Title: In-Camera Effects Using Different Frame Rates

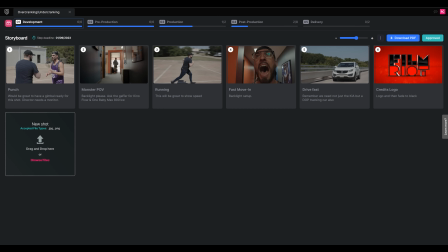(4:02)
And again, we're looking at Producer right now, which I did use for production on this episode, and I do like the idea of using it for Film Riot a lot more, but normal episodes of Film Riot are a different beast,
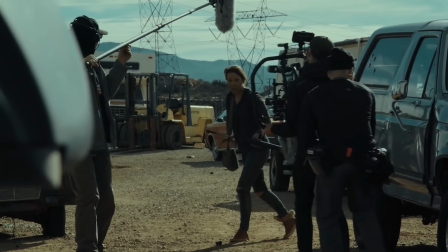(4:12)
so not everything in here would be used. However, I really wish I would have had this for my last short film, and even a recent episode of Film Riot we did with Canon,
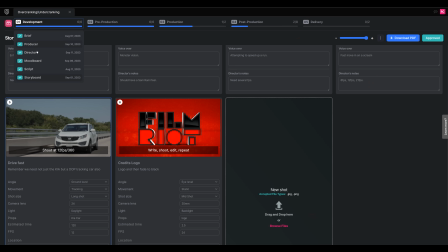(4:20)
where we rented a location and worked with our DP friend Daniel Ruth. And I already showed before how I used the mood board and storyboard to build out what shots we'd be doing.
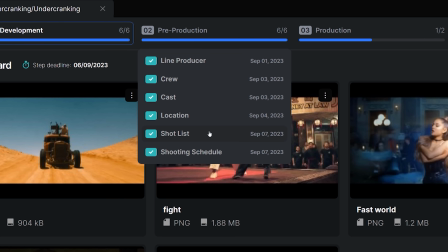(4:28)
But the cool thing here is that when I jump into pre-production and the shot list, all the shots automatically populate here.
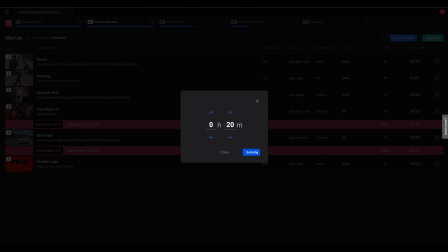(4:35)
I can reorder them, set estimated time on how long they will take, and so on. In the rest of pre-pro, we have places to add in your crew and cast.
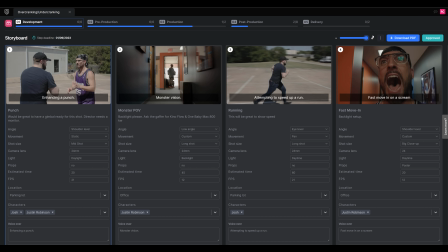(4:43)
And inside of cast, Producer has already made a few for me here since I added them into the shots and the storyboard storyboard. Then if you move down to your shooting schedule,
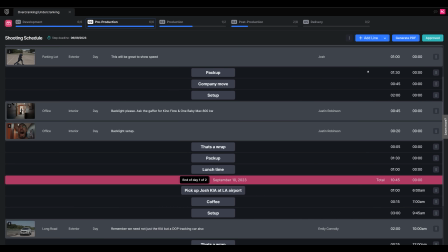(4:51)
you see that producer has already added in the shots since everything here is interconnected and working with each other.
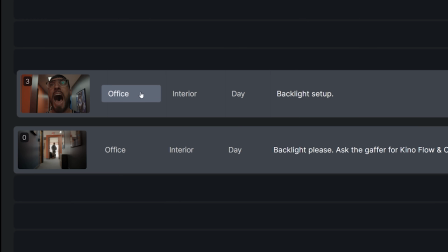(4:56)
But of course, we can move these around to start shaping what we want our day to be. Then in production, we have our shoot day.
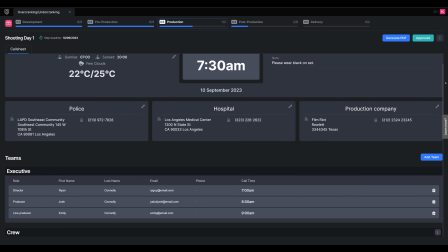(5:02)
Here we get this very simple tool to create our call sheet, a selection for our team once we have it, and our shooting schedule.
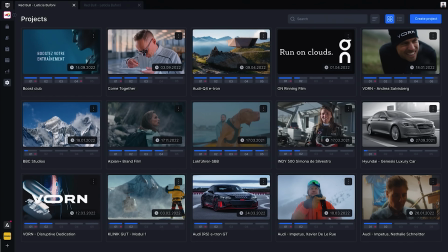(5:09)
And it all looks slick too. So many things like this look like you're working in 90s Microsoft Word, so that is a big plus for me.
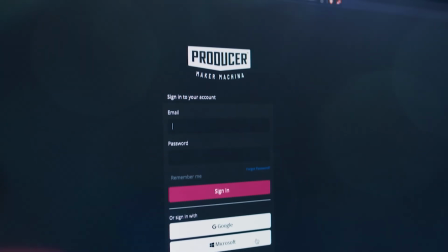(5:16)
But the best part is you can get started for free. You can get a free account and start using this right now.
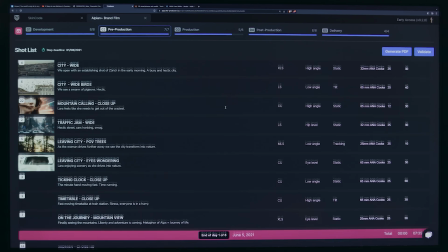(5:21)
There are paid accounts, of course, but what I'm currently using is the free version. And we'll talk more about that in a minute.
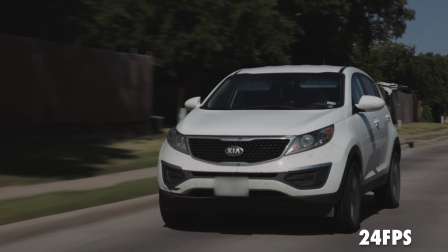(5:27)
Going back over to development, we have our car shot here that we want to try next. Here we have our car in 24 frames per second.
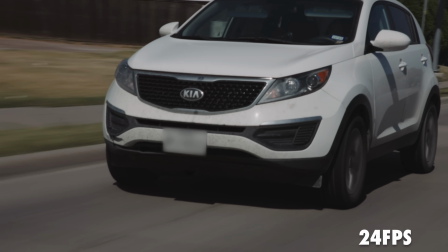(5:34)
I'm just holding the camera outside the window, so we are getting some ugly flinching in our frame, so we'll have to ignore that.
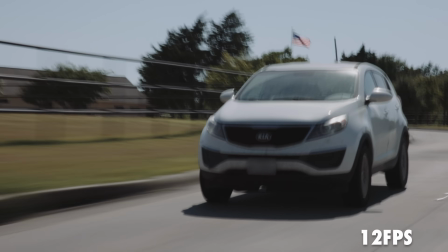(5:40)
But if we overcrank now, we can boost the perceived speed really effectively, and we can take it pretty far too.
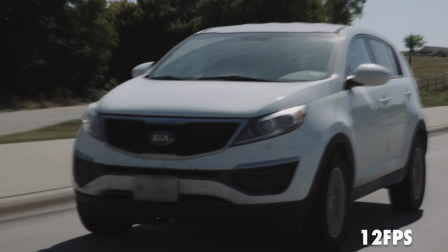(5:45)
This shot here is at 12 frames per second, and since there's no movement that would give that fact away, we're able to double the speed that the car is traveling.
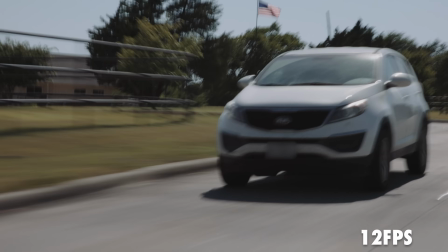(5:53)
So this 40-mile-an-hour shot becomes an 80-mile-an-hour one. And again, the perk of overcranking here is the smoothness and that in-camera motion blur.
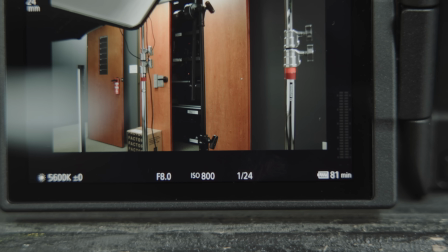(6:01)
At the lower frame rate, our shutter is slower and we are getting that extra motion blur that helps push that feeling of speed a lot. Everything that we've shown so far is trying to hide that we're shooting at a lower frame rate, but there are some techniques where making it loud and clear is why you would do it, like some effects that you've seen from music videos, like this moment that we have shot at 24 frames per second.
Work it, watch me work it.
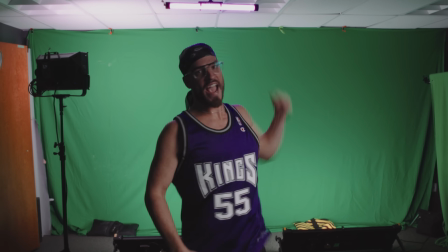(6:23) I'ma do it how I wanna when I twerk it, ayy. I'm making moves like every day.
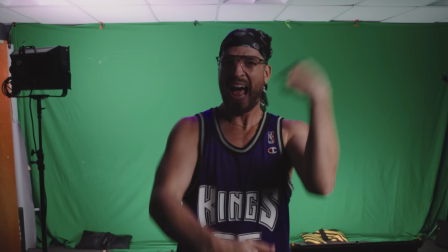(6:29) I'm making moves like every day.
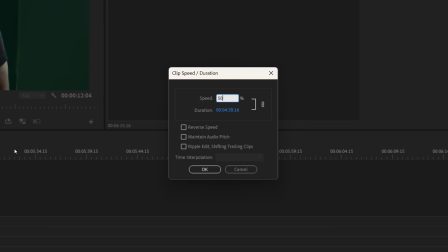(6:32)
But if we take that song into Premiere, slow it down by 50%, then set our frame rate to 12 frames per second,
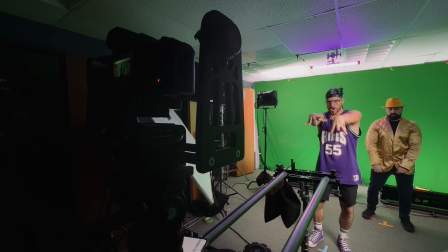(6:38)
we can record our actor performing the song at a slower speed like this.
Work it, watch me work it.
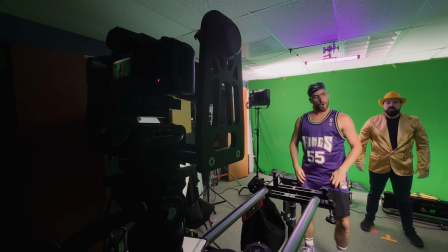(6:47)
I'ma do it how I And since he performed it at half speed while we shot it at double, in post we put it all together and get this.
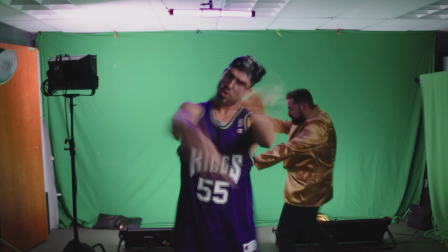(6:54) Work it, watch me work it. I'ma do it how I wanna when I twerk it, ayy.
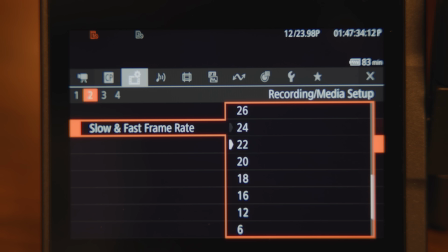(7:00)
And we can go the opposite direction. Speed our song up to 200%, then set our frame rate to 48 frames per second, and have Josh lip sync like it was an Eminem song.
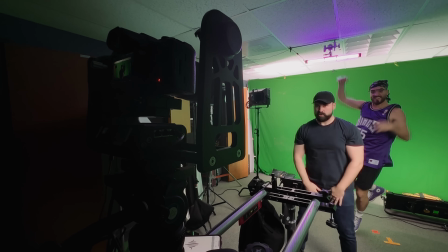(7:09) Work it, watch me work it. I'ma do it how I wanna when I twerk it, ayy. I'm making moves like every day. I'm making moves like every day.
And again, once we put that together in post with the song back at its proper speed, we have this.
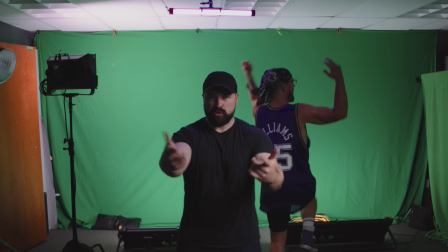(7:19) Work it, watch me work it. I'ma do it how I wanna when I twerk it, ayy.
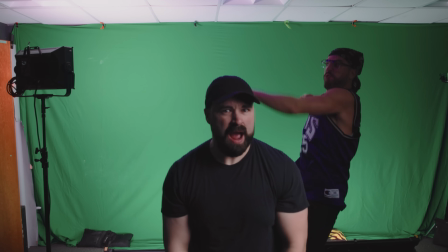(7:25) I'm making moves like every day. I'm making moves like every day.
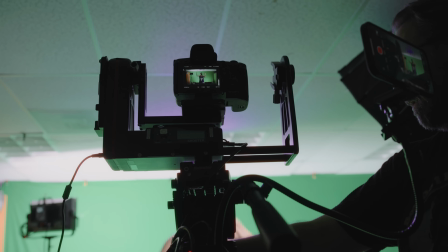(7:29)
We are shooting this with our motion control slider, which is the Kessler Cineshooter. Motion control here allows me to be precise and get multiple passes for that effect.
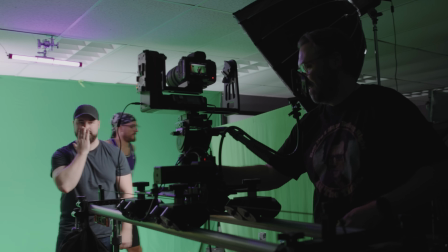(7:38)
And that's why I'm doing it here, multiple identical passes.
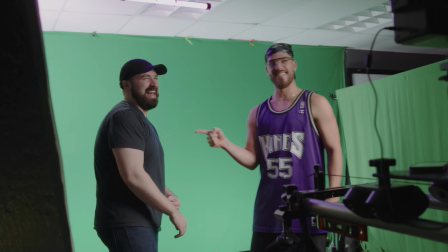(7:40)
So I can film Josh and Justin twice, once overcranked and then once undercranked, and then combine them in post to have this.
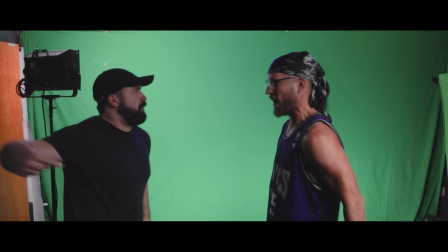(7:48)
Two people arguing at completely different rates of speed. And we can again organize our workflow here in Producer.
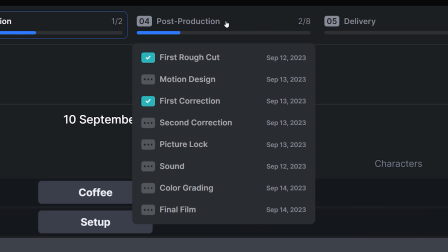(7:54)
Now that we are going to move to post, we can come under this tab here and see our different versions of the editing process and VFX as well.
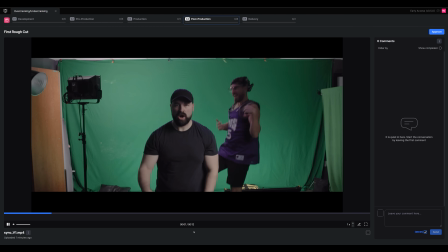(8:00)
So we can come into any of these, see what we have, leave notes, draw on the video, and so on.
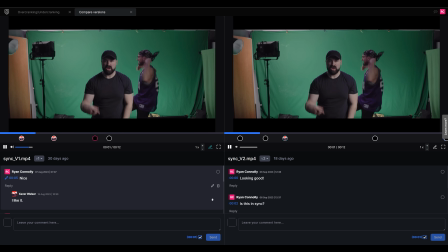(8:05)
Same goes for sound and color grading. And finally, we have delivery.